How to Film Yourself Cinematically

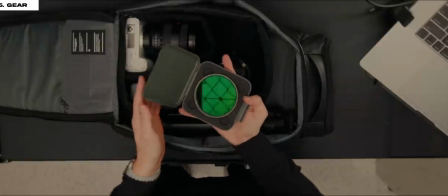[4:22]
This one is a polarizer slash mist. A little bit more on that later. Some sort of fancy mounting if we want to get some cool unique shots.
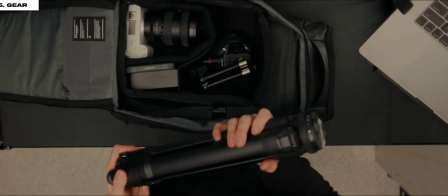[4:31]
And then finally, a tripod, because if you're going to be filming yourself, you need a tripod of some sort.
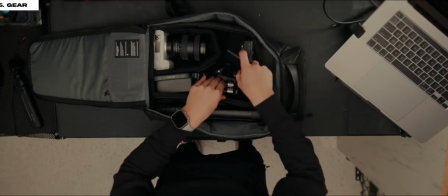[4:36]
This one's the peak design. Got my wireless transmission as well. Okay. Oh, and last thing is actually this right here. So this is actually called the PGY Tech Mantis Pod.
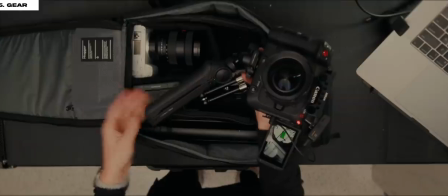[4:49]
It allows you to hook on pretty much anything, and it's a really great vlog or just film yourself type tripod. Really small, fits in a backpack, love it. By the way, after you go through those 10 tips, you actually might want to spice up your editing too, so let me tell you about our sponsor, Storyblocks.
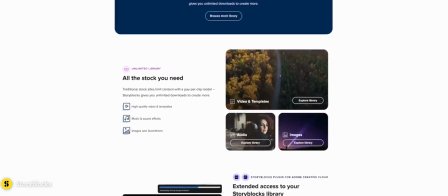[5:05]
Storyblocks provides unlimited downloads of diverse, high-quality media for one predictable subscription cost.
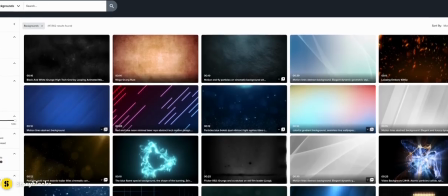[5:11]
So you can say goodbye to expensive paperclip pricing. With Storyblocks you can easily add pre-made motion graphics like overlays, title animations,
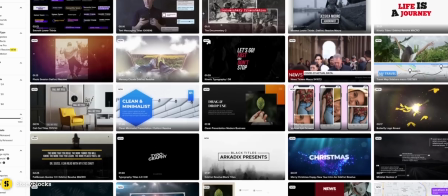[5:19]
logo reveals, and more to enhance the production value of your videos. You can choose from thousands of pre-made professional templates for your favorite editing program. And now DaVinci Resolve templates are available in your Storyblocks library. Templates are a really great way to speed up your workflow so that you can focus on the content. And everything you download from Storyblocks is 100% royalty free with no restrictions on where you can distribute your finished projects.
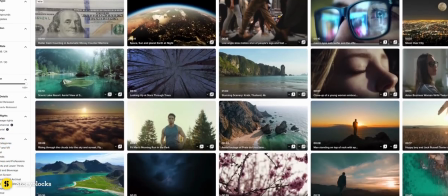[5:43]
And content is always refreshed frequently so you're always looking through a freshly sifted media library. We actually use Storyblocks to create a lot of the motion graphic templates that you see in our YouTube videos like this title animation.
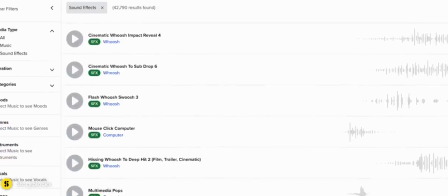[5:56]
And many of the sound effects and music we use in our videos also come from Storyblocks.
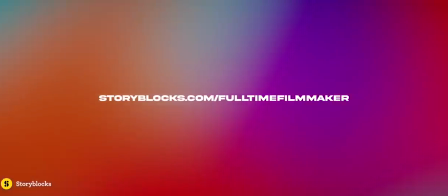[6:00]
So to get started with unlimited stock media downloads at one set price head to storyblocks.com slash full-time filmmaker or click the link in the description.
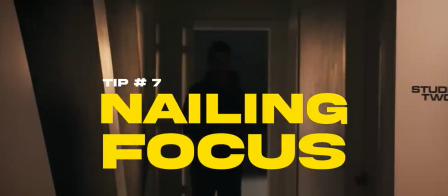[6:09]
The next tip is nailing your focus, and there's a few different ways to do that.
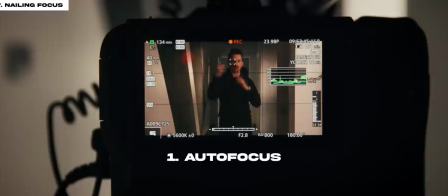[6:14]
First, if your camera has good autofocus and it can quickly find you in the frame, I would just use that. You might just want to check your footage afterwards to make sure you got the shot. Second, find a spot in the frame to actually lock your focus,
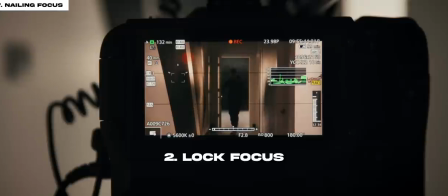[6:27]
so that way when you're not at your ending point you're gonna be out of focus, but once you walk into that, bam, there you are. The The last thing you can do is actually just raise your aperture so that more of your image is in focus. I'm not going to do it here because it's kind of a low light situation, but if you don't want to worry about hitting your mark as the actor, that's a great way to go.
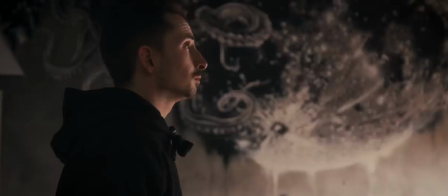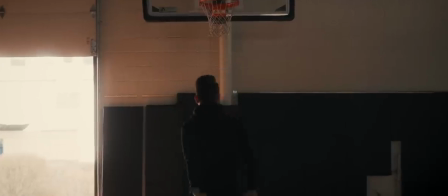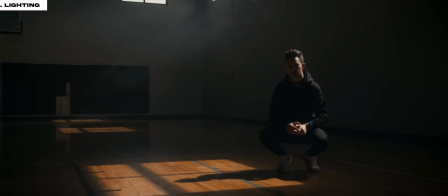[7:01]
Okay, tip number eight is lighting. If you look back on this video, something you'll notice is that most of my shots, I'm actually shooting on the dark side of my face.
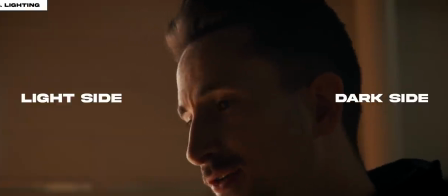[7:10]
Wherever my light source is coming from, I want my camera on the opposite side like this. I try to use natural light as much as I can because shooting alone is obviously hard enough, but if it's a professional talking head, I'll use a key light, and if I'm on the go and I want a little extra flare, a little tube light is great. Tip number nine is using those extra cinematic elements. Everything we've talked about so far in this video is going to contribute to getting a cinematic image, but there's a couple extra things you can do. First is the Haze machine. You can also get like a little can of this.
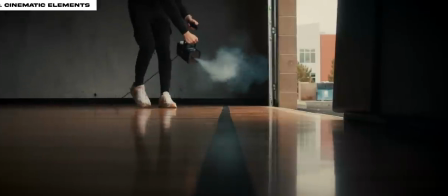[7:40]
It'll cover a smaller area, but what Haze does is it actually creates nice atmosphere in your image.
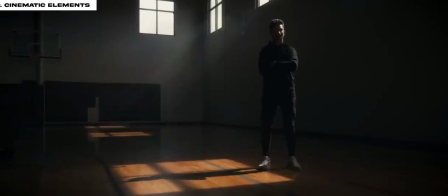[7:46]
It gives it a little bit more depth. And when you have a hard light coming through a window, haze is a really cool way to actually show those light rays coming in. The other thing I like to use are ND filters, polarizers, and mist filters.
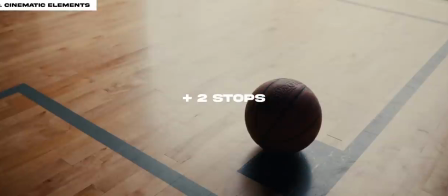[7:57]
Now the Canon C70 already has built-in ND filters, which help us keep our shutter speed where we need it.
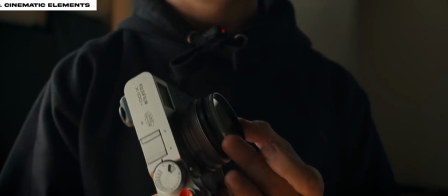[8:02]
And then I'm using the Short Stash Everyday Filter from PolarPro. It's a polarizer and a one-fourth mist all in one.
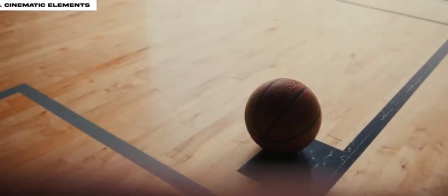[8:09]
The mist blooms your highlights and it makes them appear softer and a little bit less digital and then the polarizer helps you block
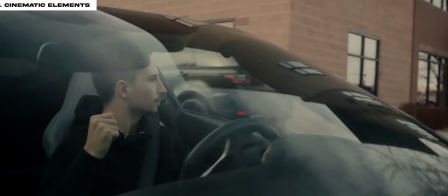[8:15]
out certain lighting so you can see through car windows and sometimes even give your camera the appearance of a higher dynamic range.
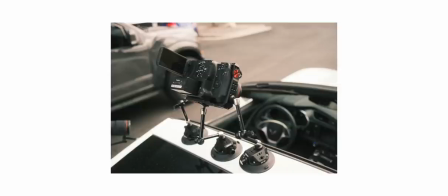[8:21]
I even keep one on my photo camera because it gives it such a soft cinematic look.